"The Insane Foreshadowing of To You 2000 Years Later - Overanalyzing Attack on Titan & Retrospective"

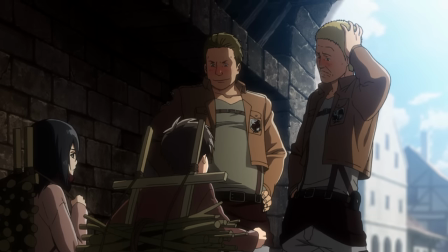(20:22)
And another thing we're shown right from the get-go is Eren's drive to join the Survey Corp with the wish of seeing what there is beyond the walls.
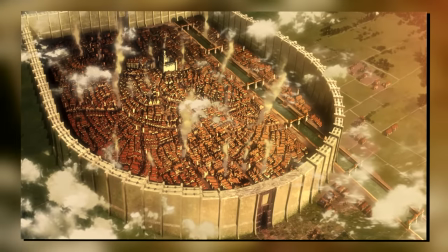(20:31)
First off, this just masterfully plants the question of what is out there?
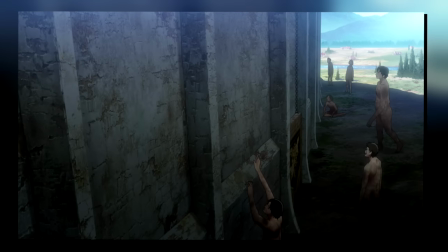(20:36)
The Titans seem to come endlessly, so surely there must be an explanation outside of the wall, right?
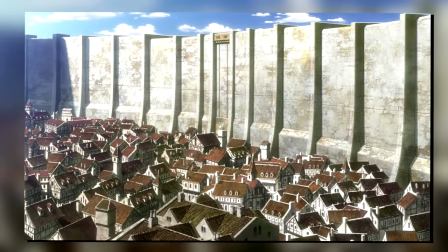(20:43)
It's just a premise that immediately sparks discussion and theories,
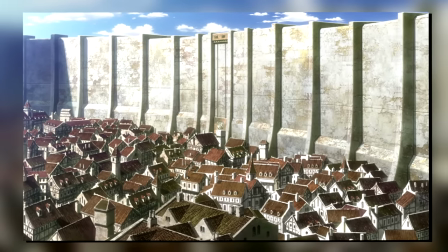(20:47)
because this sort of curiosity about the unknown exploits a fundamental aspect of how we think.
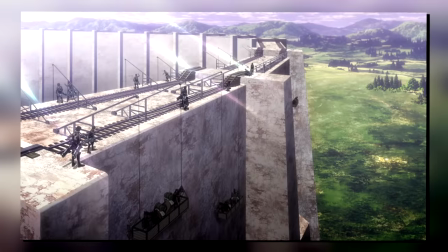(20:53)
It's human nature to seek answers about the unknown, and adding the mystery of the Titans on top of that just compounds that to an even greater degree.
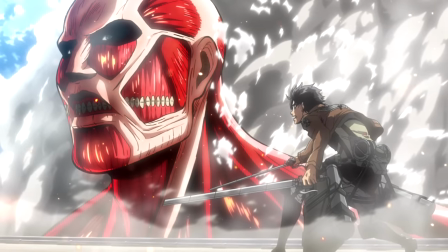(21:03)
Most of us have probably forgotten about the simpler times when the colossal was the big boss of Attack on Titan,
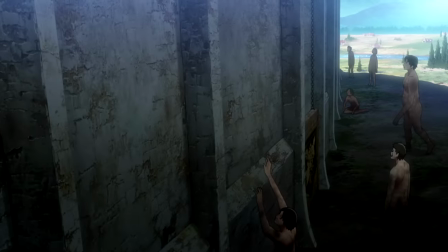(21:10)
and the largest mystery was in fact what's beyond the wall, but try to picture yourself back in that place.
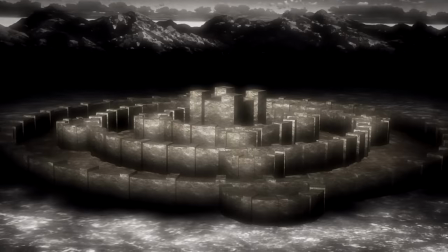(21:16)
You have to agree that it does instantly make you want to find out more, doesn't it?
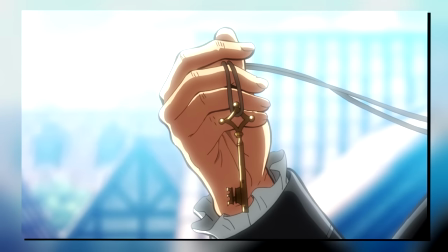(21:22)
And the same exact principle would apply to the basement later on.
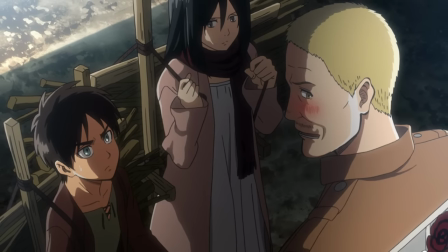(21:27)
Though secondly, it also very quickly establishes many of Eren's core personality traits.
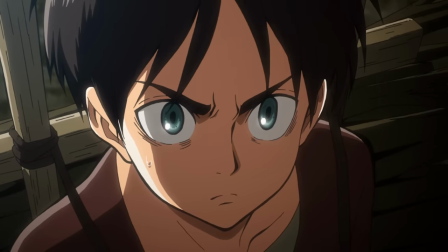(21:33)
He is very ambitious, he is not scared of what's out there, he'll do everything in his power to find out what that is,
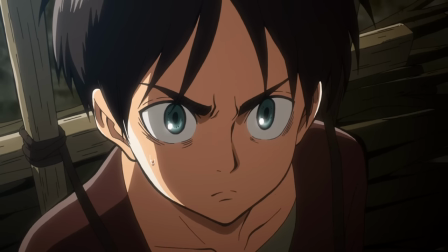(21:41)
and most importantly, he will stop at nothing to protect his home from what that may be.
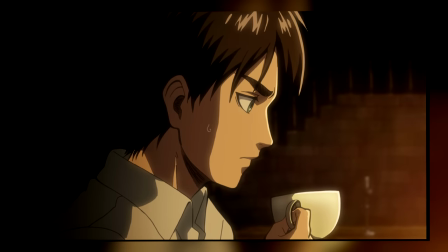(21:47)
Throughout the series, these traits would basically dictate every single one of his actions.
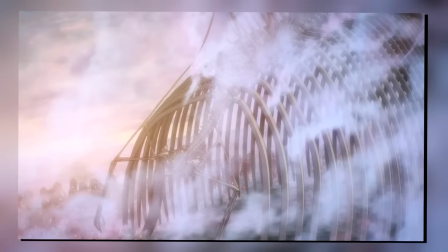(21:53)
Even up to the very latest episodes, everything he has done is dictated by these few traits.
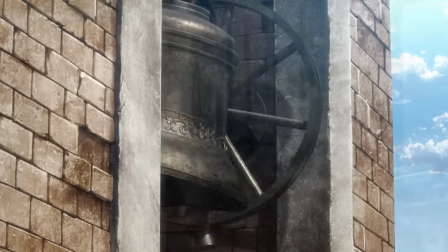(22:00)
Though on a similar note, we then see the bells ring out, signaling the return of the scouts.
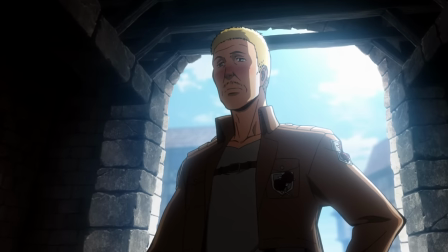(22:06)
And here, we get a very pronounced juxtaposition to the drunk guards without a care in the world that we just saw,
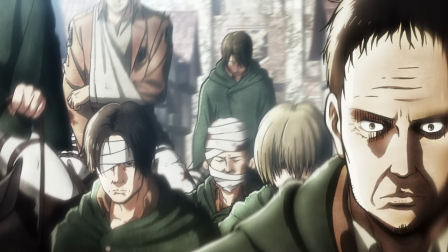(22:13)
as we now see the scouts who, without an exception, are all in some way scarred,
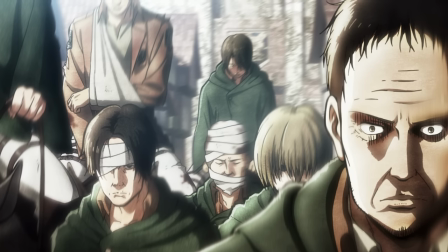(22:19)
be it physically or mentally.
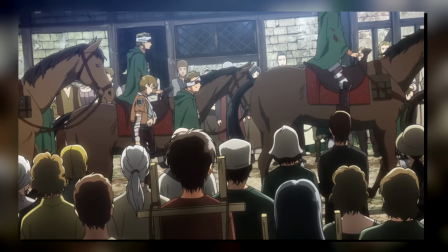(22:22)
As is trend with Attack on Titan, this scene achieves many many things all at once, some of which you may easily overlook.
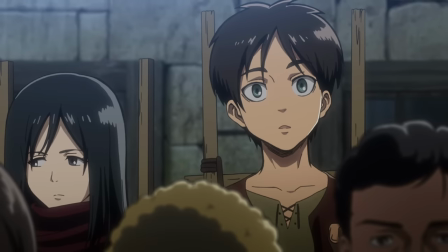(22:31)
Number 1, it cements Eren's seriousness about venturing beyond the walls.
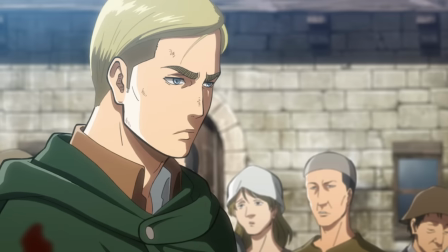(22:36)
It's a fairly common trope for a hot-headed kid to claim that he's going to be the next hero,
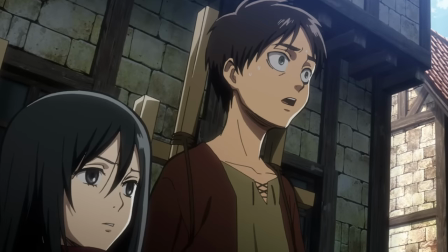(22:41)
but in Eren's case, we see that he does very much realize what going outside of the walls means,
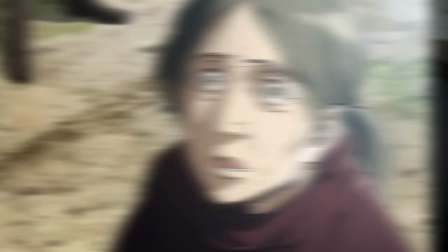(22:47)
but regardless, he still wishes to pursue it. And number 2, we see a mother of one of the scouts cry out about her son,
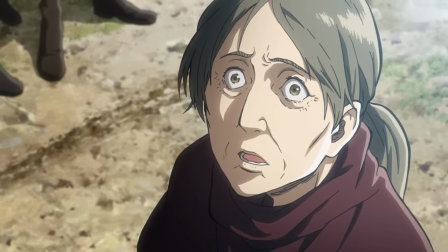(22:56)
And it's then that we get a very pronounced subversion of expectations.
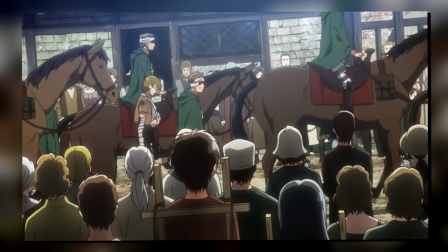(23:01)
Usually you'd associate these sorts of military parades or soldiers returning with at least some level of triumph.
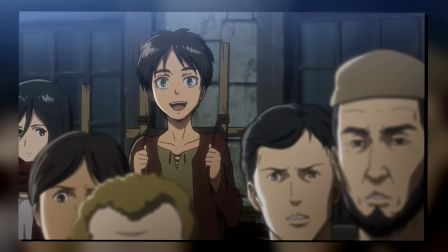(23:09)
Obviously everyone involved still knows that some soldiers fell, but there is always the assumption that they did it with some greater goal,
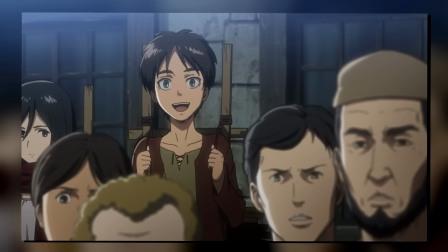(23:18)
and were rather a sacrifice for the greater good, rather than just a dead soldier.
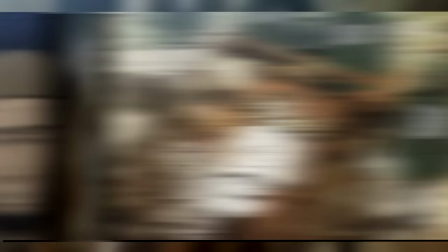(23:23)
In this case, however,
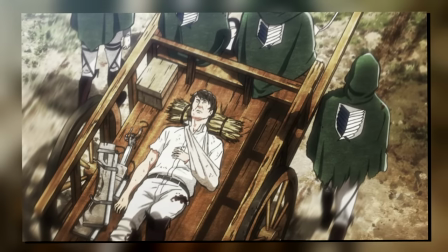(23:25)
that sort of thinking is completely disregarded, as we see Commander Heath begin to say that yes,
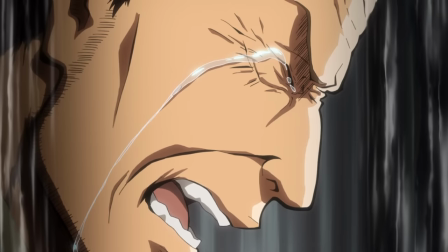(23:33)
he made a sacrifice, but then composing himself and saying that they've achieved absolutely nothing.
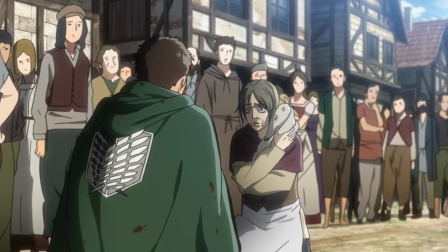(23:41)
All there is, is countless dead soldiers and absolutely nothing to show for it.
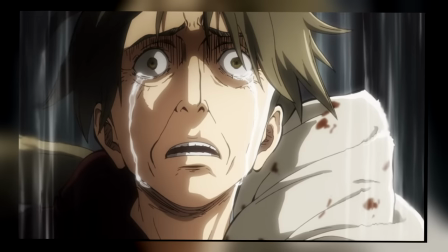(23:47)
This basically works as a tone-setting scene to remind you of what we saw in the opening sequence.
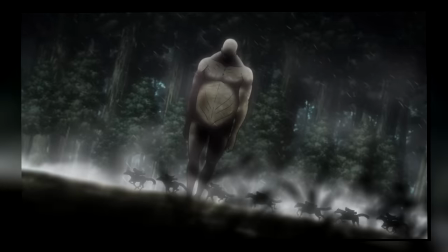(23:53)
The world outside of the walls is absolutely brutal.
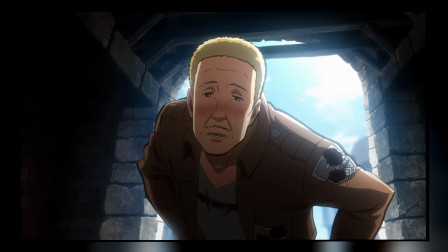(23:57)
And that's even more pronounced after Eren talks to the quote-unquote soldiers who are just living out their days as if there was no threat at all.
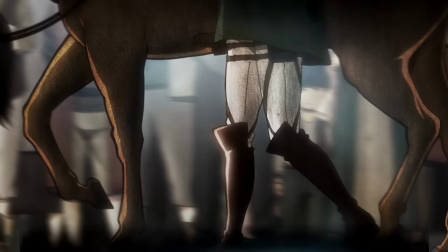(24:06)
Though importantly,
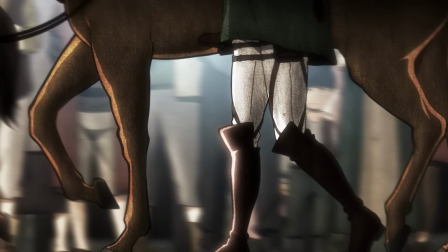(24:08)
it's a crucial moment for Eren to realize that even with the countless dead soldiers that have ventured beyond the walls,
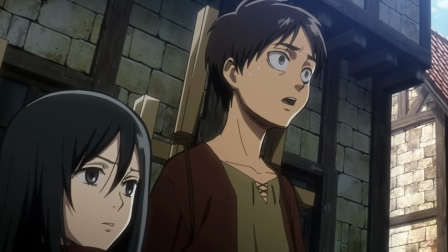(24:16)
they've achieved nothing, meaning that humanity is not and will not be safe.
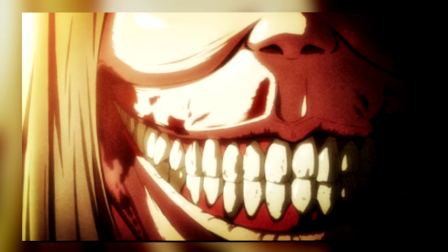(24:23)
His mother's death would basically be the last straw in his case, after which he'd dedicate his life to fighting what's out there.